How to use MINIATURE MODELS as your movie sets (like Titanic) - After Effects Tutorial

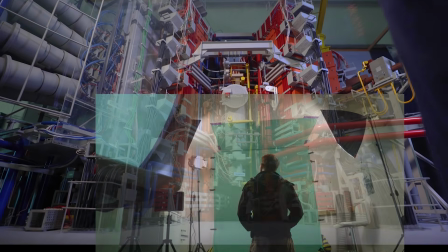0s
Hey folks, Steve Ramsden here, and this week I'm going to show you how to try a clever Hollywood trick of using a miniature model as the background for your scene.
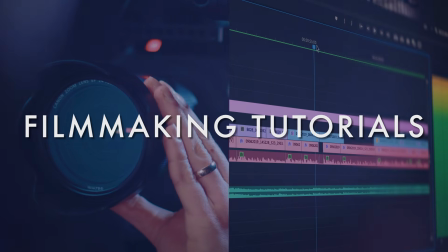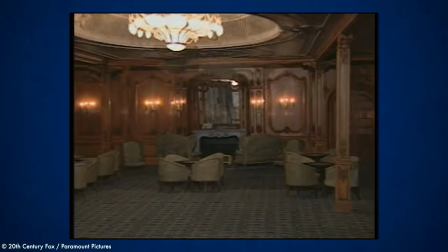14s
So you might have seen this effect used in some of the biggest films ever made, but you probably never even realized you were seeing it.
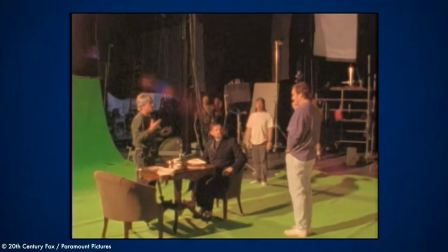20s
A good example is Titanic, where they saved hundreds of thousands of dollars by not building huge portions of the ship that they weren't going to use very much.
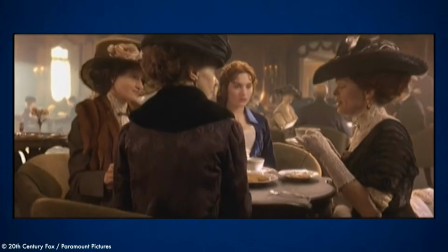28s
They did this for at least two sets, the first class lounge and the giant engine room.
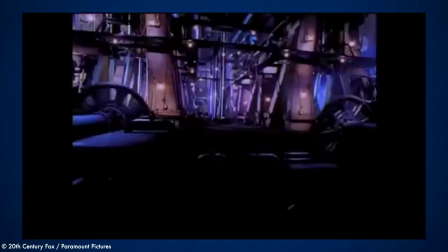33s
For these scenes, they filmed their actors against green screen with a motion control camera and filmed miniatures as the backgrounds with a scaled down camera move to match.
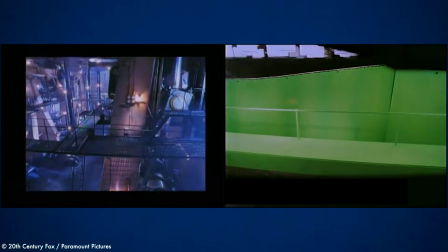42s
These passes are then combined and you don't even question the final result.
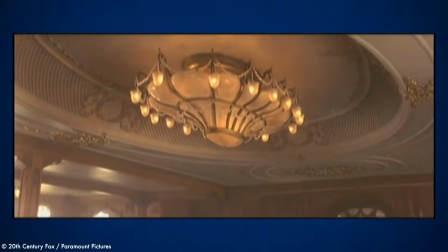46s
Now these days a lot of films choose to extend their sets and scenery with CGI instead of miniatures, but if you're making a film and you are not a skilled 3D VFX person,
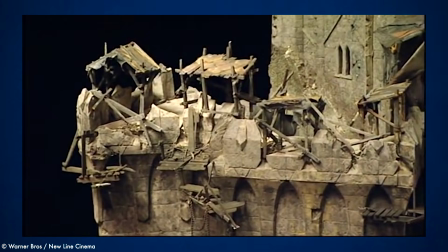54s
with a bit of planning you can often get a pretty great result with detailed miniatures because you can shoot and light them for real. And it can be a good shortcut to filming something that looks expensive but isn't,
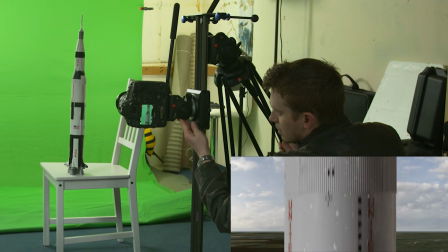65s
which works for me as I'm always trying to do a lot with a little and create some impressive results on a budget.
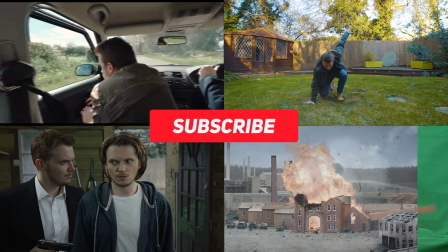70s
And if you want to see more fun DIY movie making experiments like this, then hit that subscribe button.
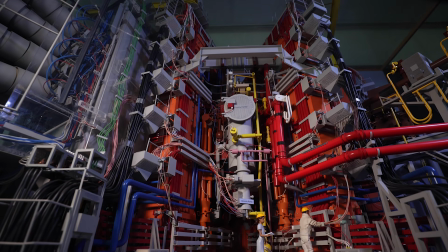77s
So for this test, I got the background model shot while we were at a location to do some filming for a client.
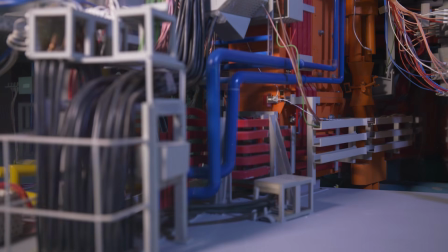83s
There was an old model there of a fusion power plant, which was big enough to provide some great detail, and the best part was, I didn't have to build it.
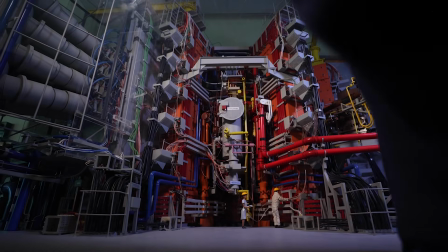91s
It was, however, in a glass case which couldn't be moved, and this presented a real challenge to light and film it without reflections.
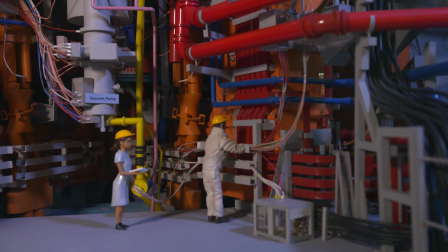98s
It also included two model figures at the bottom which couldn't be removed, but my plan was to film another element such as a foreground character who could cover these up.
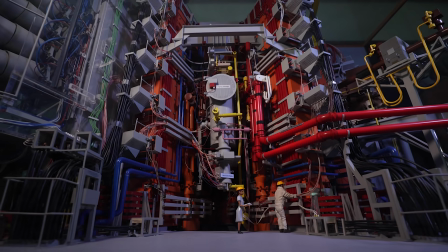107s
I wanted to get a moving shot of the model to prove it was 3D, and if we had had our slider with us I would have filmed with that.
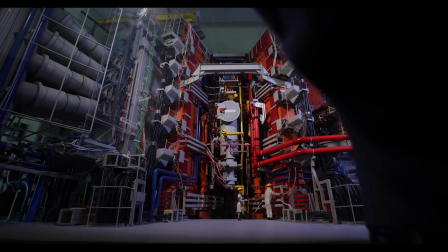114s
But we didn't, so instead I did my best with a motorized gimbal and tried doing a slow push-in on the model on a wide lens to make it look as large as possible.
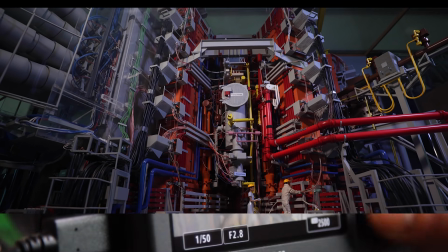122s
As usual when filming miniatures, I used a high f-stop to keep as much in focus as possible,
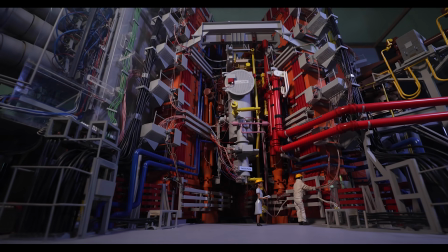128s
and shot at a higher frame rate to slow the shot down and smooth out any wobbles.
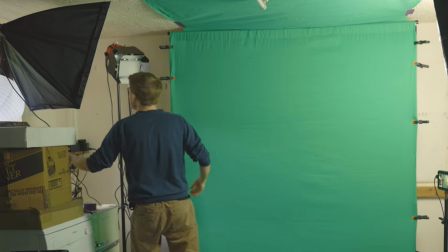134s
Back in the studio, we planned to film me as a foreground character in front of a green screen and composite it together with the miniature model as the background.
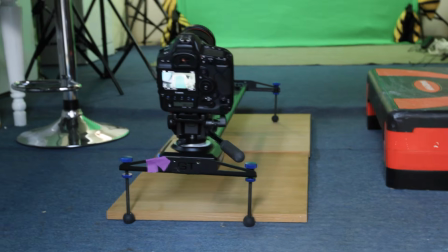142s
Now we had our slider, so we set it up very low to the ground as we would need to allow for how high the environment was meant to be,
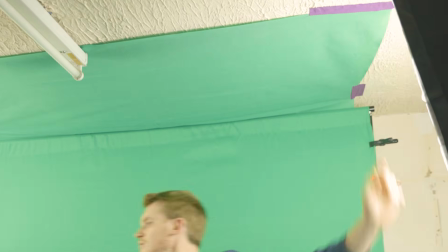148s
and for this reason I actually extended the green screen out onto the ceiling to cover me fully when looking up high.
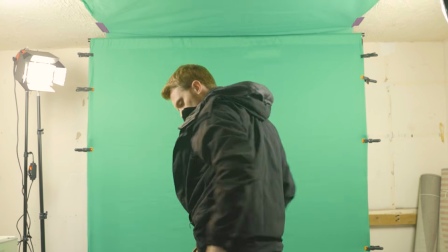154s
To help the angle even more, I also knelt down to get even lower in the frame,
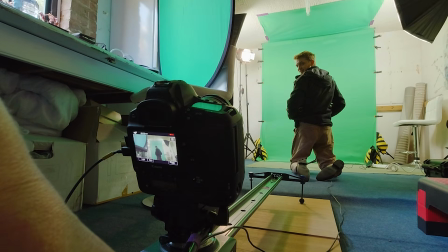159s
but you can't tell on camera as only my top half was visible and it just looks like I'm standing.
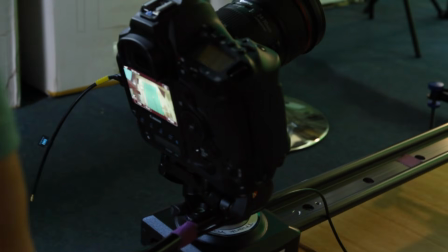164s
So next we filmed a slow push-in on the slider towards me to try and replicate the move done with the model.
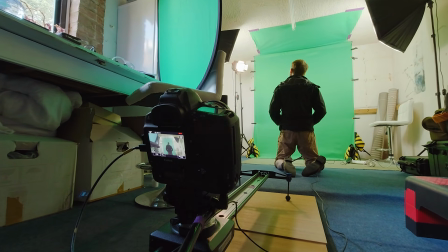170s
Now in Hollywood they would have done both shots with motion control and some clever sums to work out the corresponding camera move at two different scales,
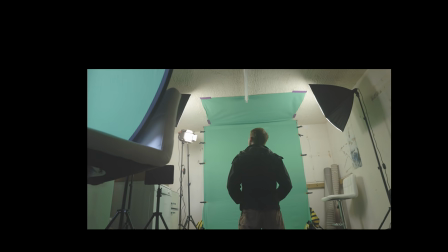177s
but for this DIY version my plan was just to cheat a little bit and begin with the image scaled down smaller so it would look like a
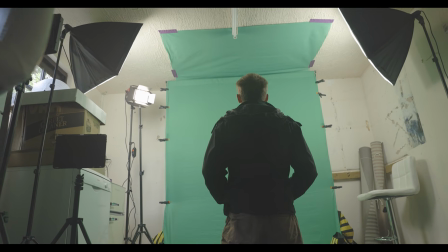184s
longer move. For this shot I just looked up at the green screen as if I was looking at something pretty amazing in a location.
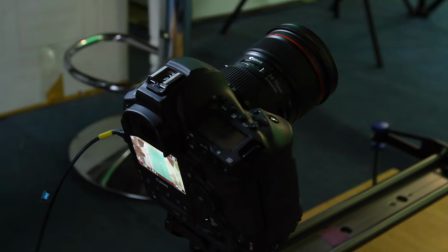190s
And then once we got a shot that looked good, it was time to open Adobe After Effects and see if it could be convincingly combined with the model shot.
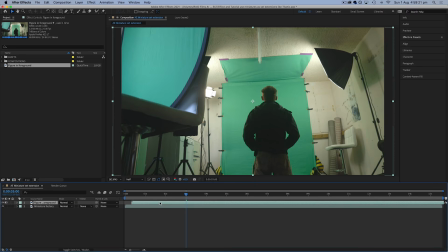198s
So the first thing I did was to load the two takes into After Effects and remove the green screen from
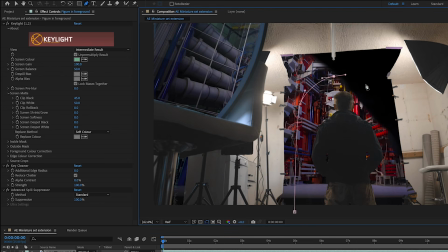203s
the studio shot using Keylight and cut off the edges of the frame using the pen tool.
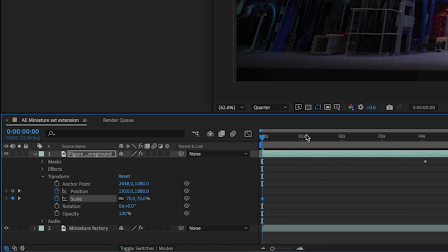207s
This then just left the figure on its own, which could be lined up with the model using the position and scale controls, and this mostly concealed those two toy figures.
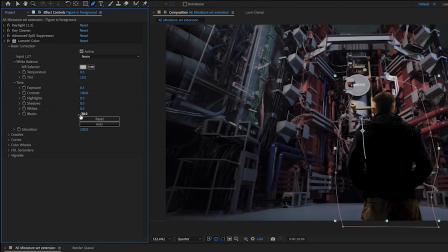216s
A quick bit of basic color correcting with Lumetri Color made the figure a bit of a better match for the background,
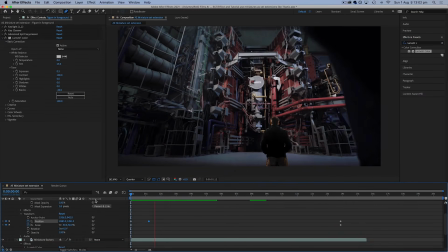222s
and then it was a matter of keyframing the scale and position of the figure until it looked like a good match for what the camera was doing in the model shot.
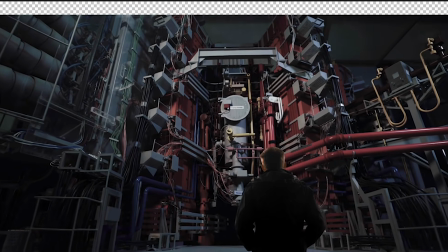230s
Another thing that helped was to add a fake tilt-up movement in the shot.
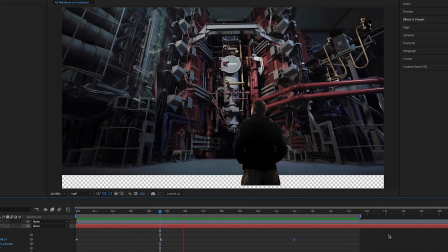233s
For this I parented both layers to a null object and then keyframed its position so the shot appears to tilt up.
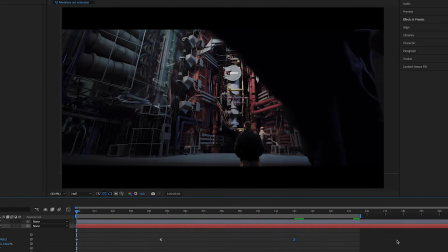239s
And then I hid this move by adding some cinematic black bars to the top and the bottom, which allows you more room to reposition the image in the frame.
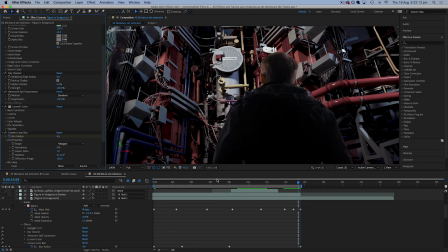247s
A little bit of camera lens blur added to the figure as the camera pushes in really close
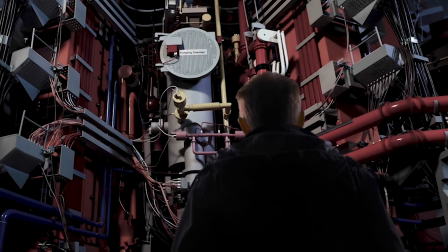251s
also just helps make it believable that the camera is focusing on the background instead of the foreground.
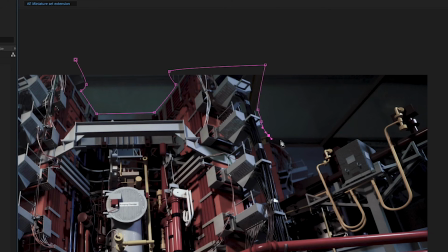259s
Next I wanted to remove the top part of the model shot which reveals the ceiling of the room it was filmed in,
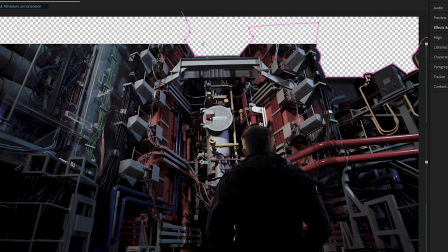264s
so I masked out these areas with the pen tool and keyframed them over time. I chose a starry night sky to be a dramatic background behind this giant machine,
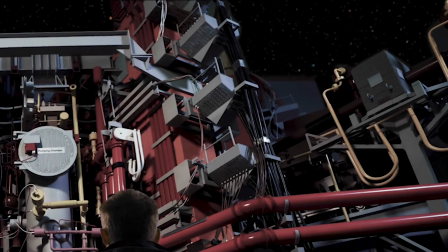273s
and so placed this behind the model layer and also attached it to the same null object so that it moved with the other layers.
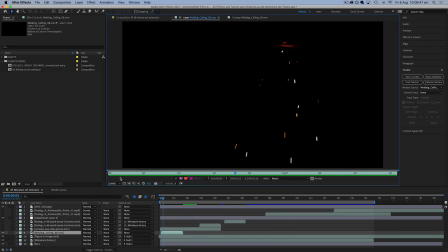279s
Next, I began adding some fun pre-keyed elements like welding sparks that could fall from the ceiling,
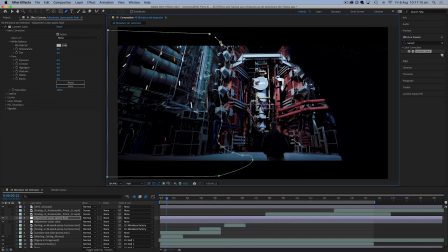284s
and a couple of flashes to light up various parts of the scene using masks on adjustment layers, with the exposure and warmth increased using Lumetri color.
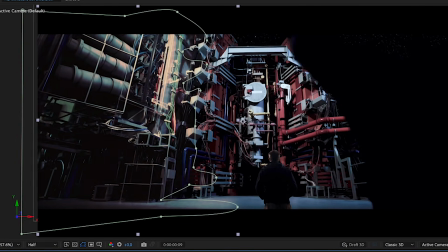292s
If you keyframe the opacity on these layers up and down, then it looks like reflected light flashing onto the machine from the sparks.
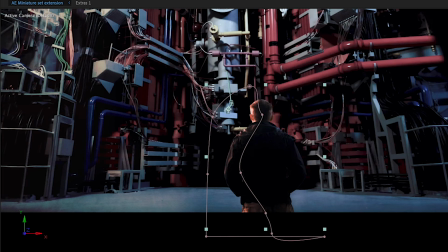300s
I did the same thing on my characters layer. I duplicated it on top, made it brighter, and then faded this away as the sparks finish. This again helps sell that I'm actually in this interactive environment and not just kneeling in a studio like a strange person.
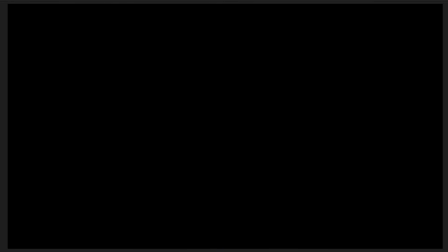313s
I also tried drawing a mask around a coloured layer to create some dramatic rays of light that can also sit on top and fade in when the sparks appear.
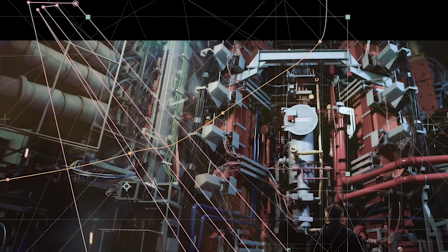322s
I just used these faintly with low opacity so they remain subtle, but they still helped add a little bit more interaction.
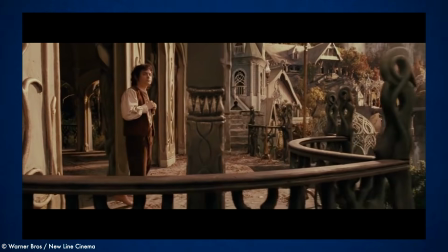329s
Now, another good trick when using miniatures to make them look less lifeless is to add some small moving background characters in behind the main action.
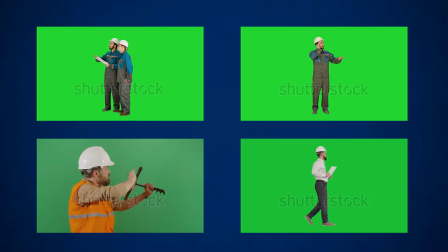337s
So I did the next best thing for a low budget experiment and found some willing extras on stock footage websites,
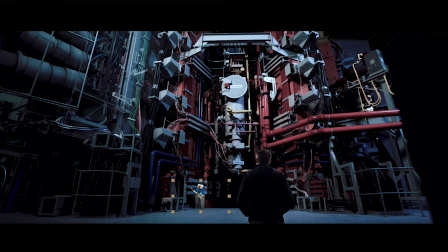343s
which I could remove from their backgrounds and scale down to add into the scene. As the perspective of the model shot was quite tricky to match due to the wide lens,
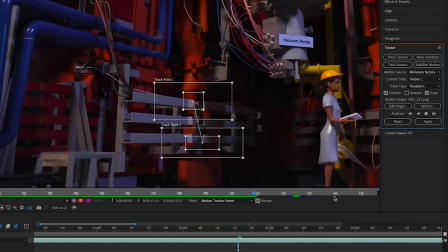352s
I kept them all in the extreme background and tracked the motion of the scene using the tracker panel to attach these elements to,
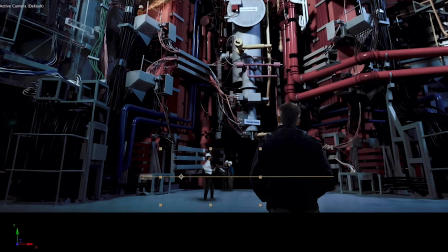359s
and then they stuck nicely on top of the model layer. I put a couple of technicians at the back moving around and one up on a gantry doing some welding.
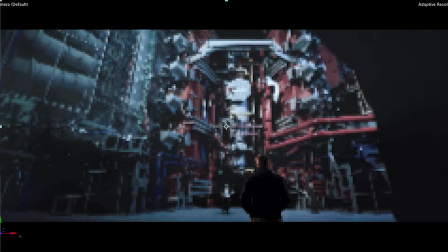367s
Next, I added a smoky atmosphere element on top of everything just to add a little
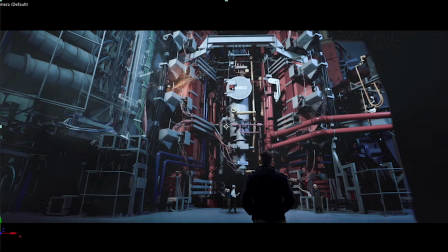372s
depth, did a bit more color grading to the whole scene with an adjustment layer, and added some smoke on each side as well. Then I also had a look at some lens flare elements, as again these are something that can just sit on top of all your layers and help to disguise any obvious joins.
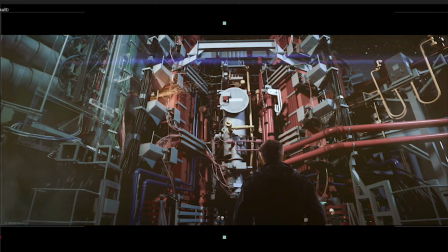386s
I timed a few warmer layers with the welding sparks and added the blue one on top. Now, this probably made the scene a little over the top and like something out of J.J. Abrams' Star Trek, but it felt like that kind of scene anyway, so I just threw these in there too.
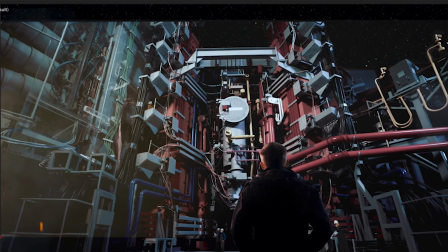399s
I guess the main challenge when adding elements like these is knowing when to stop, which can be tricky,
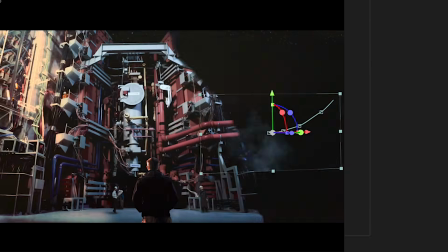403s
but basically these are all designed to add enough movement into the frame so that your eyes don't question the miniature,
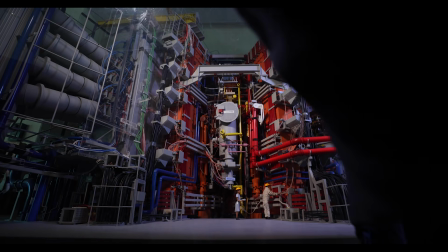409s
which is of course not moving. Finally, I couldn't get rid of this black material in the opening of the shot, as it was there when I filmed it to block out reflections in the model's glass case,
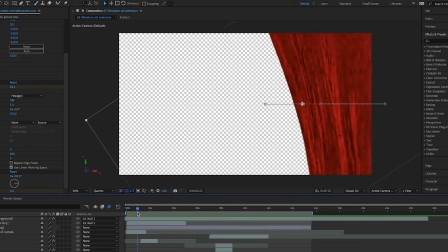418s
so I covered it with a larger curtain element and just made it look like part of the shot,
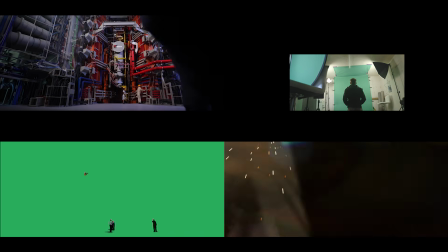423s
and it makes for a dramatic reveal of the scene behind. And then it was some sound design to finish with, and it was time to look back at the finished effect.
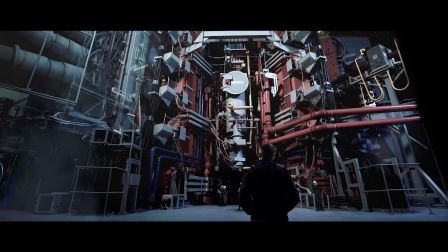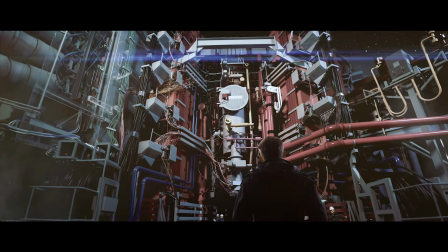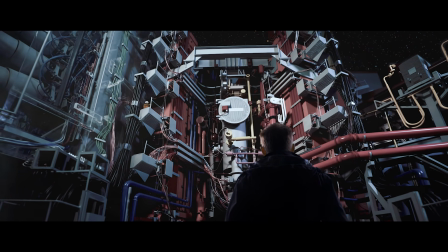442s
Happy movie making, and I'll see you next time.